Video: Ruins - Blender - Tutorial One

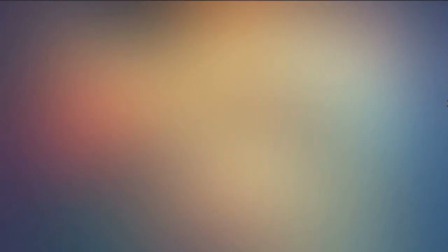0s
Hi there, this is Carl Irwin with a new tutorial. This is going to be a Blender tutorial, and we're going to cover a very simple VFX shot in a short film that I made for the purposes of practicing and demonstrating some film scoring,
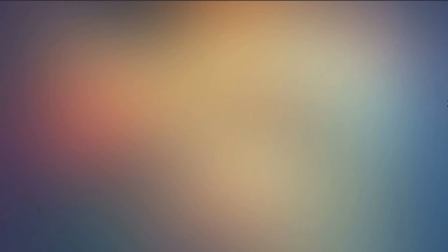19s
scoring music to picture using open source free software on Linux. And the last film that I made did involve one VFX shot, so we're going to look at that Blender side of things here today very quickly.
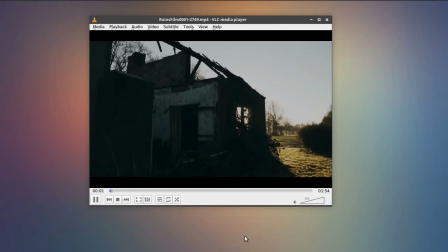39s
So this is the actual short film, and I have the sound turned off here because we're going to deal with the sound separately on other tutorials,
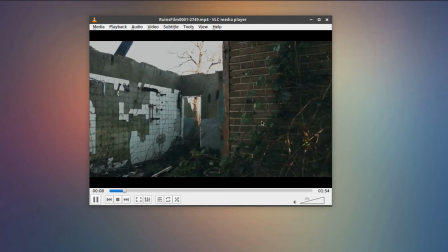46s
the music and the scoring. You can see this video montage of these various clips of this ruined building,
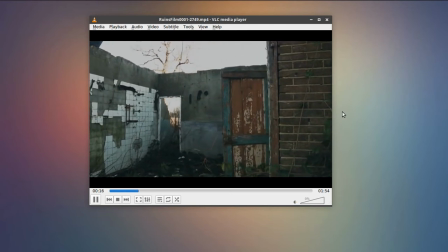53s
this house that's been it's dilapidated, kind of structure, fallen apart somewhere out in the countryside.
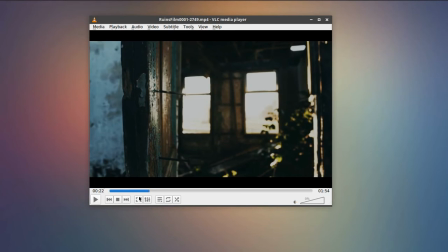61s
And the VFX shot in question is way out here at the end.
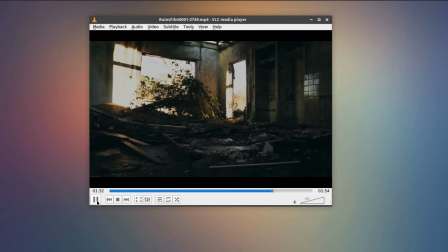67s
You'll see there is this shot of this doll, this broken,
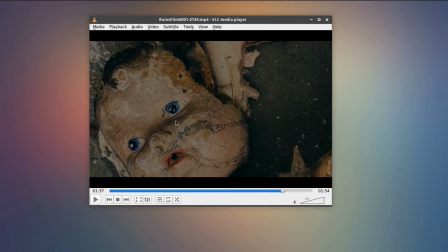76s
ruined doll here. This is not actually a video clip. This is a Blender scene that's been set up. I could not find any footage like this in the royalty-free stock footage that I was using,
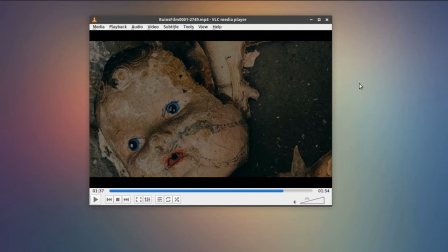94s
and I'll talk about that in a moment. We'll talk a little bit about how to make a movie from royalty-free stock footage and places where you can get that. We've discussed this in the past, but I'll cover that again in a moment. I couldn't find a shot of anything like this. All I had were these shots of the structure that seemed to go together.
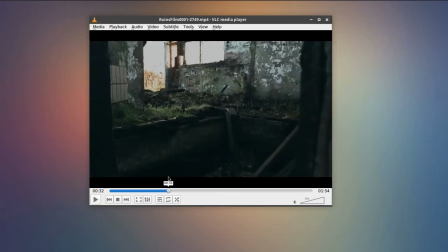113s
They all seemed to be at the same place from the library that I took from. But I wanted to be able to tell a story,
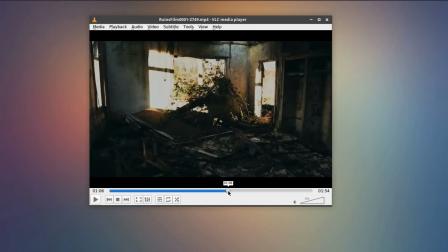121s
not just with the music, but actually be able to lead up to something that had a bit of a narrative and gave it a bit of a character.
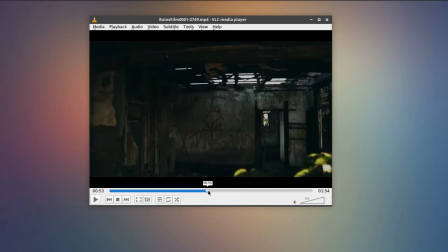129s
And of course, there's not a lot of character here just in the shots of the building itself.
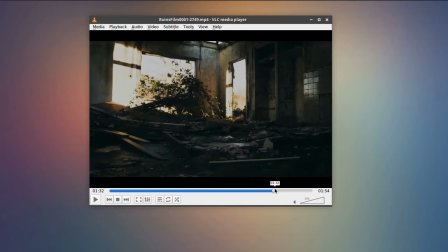135s
So I wanted something of some kind of personality or
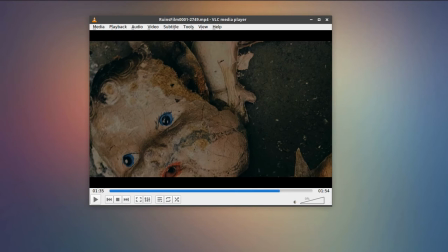142s
characterization, and I thought, well, maybe a broken doll would work well, kind of a destroyed China doll or something like that. So I wanted a shot sort of like this, and I couldn't find any. So I thought, well, I have 3D software, I'll just make one.
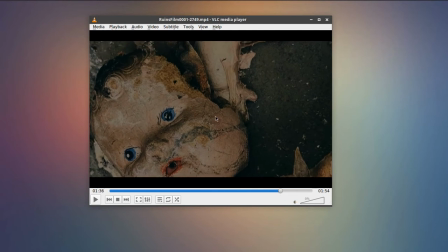160s
So what I did was I created this shot using a camera projection and a still photograph, and I'll talk about that in a moment. But what I was really after was this kind of creep out moment right at the very end. You can watch as we play through this last shot.
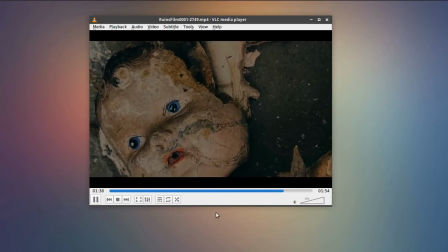177s
Right at the end, as it fades out, you get this kind of Hitchcockian, this Alfred Hitchcock moment.
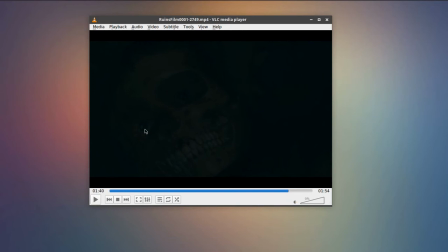183s
And I'll pause it right here where you see this skull in the fade out. It sort of appears in the place proportionally where this doll's head was at. And I wanted to have that moment and have the music leading up to this moment,
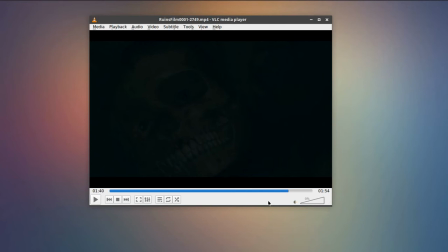200s
just to give it a little bit more of a narrative, kind of a direction that it was heading, or a climactic point where the video would conclude, so that it would give a little bit more meaning to the film. Rather than just a montage of images and music.
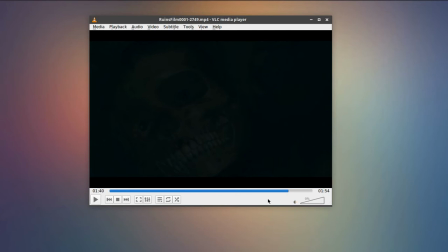218s
I wanted to have some kind of narrative to it. And that's probably something you want to do if you're creating or you're shooting your own, silent film with music, or if you are using, as I'm doing here, just some royalty-free stock footage to make it.
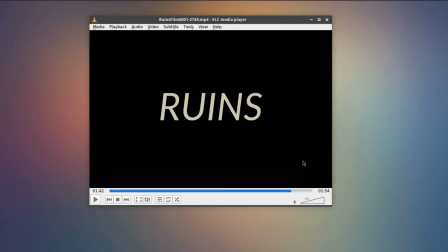233s
And then one other note here too, just titles. Simple kind of title here I just made using text and GIMP. The titles at the end.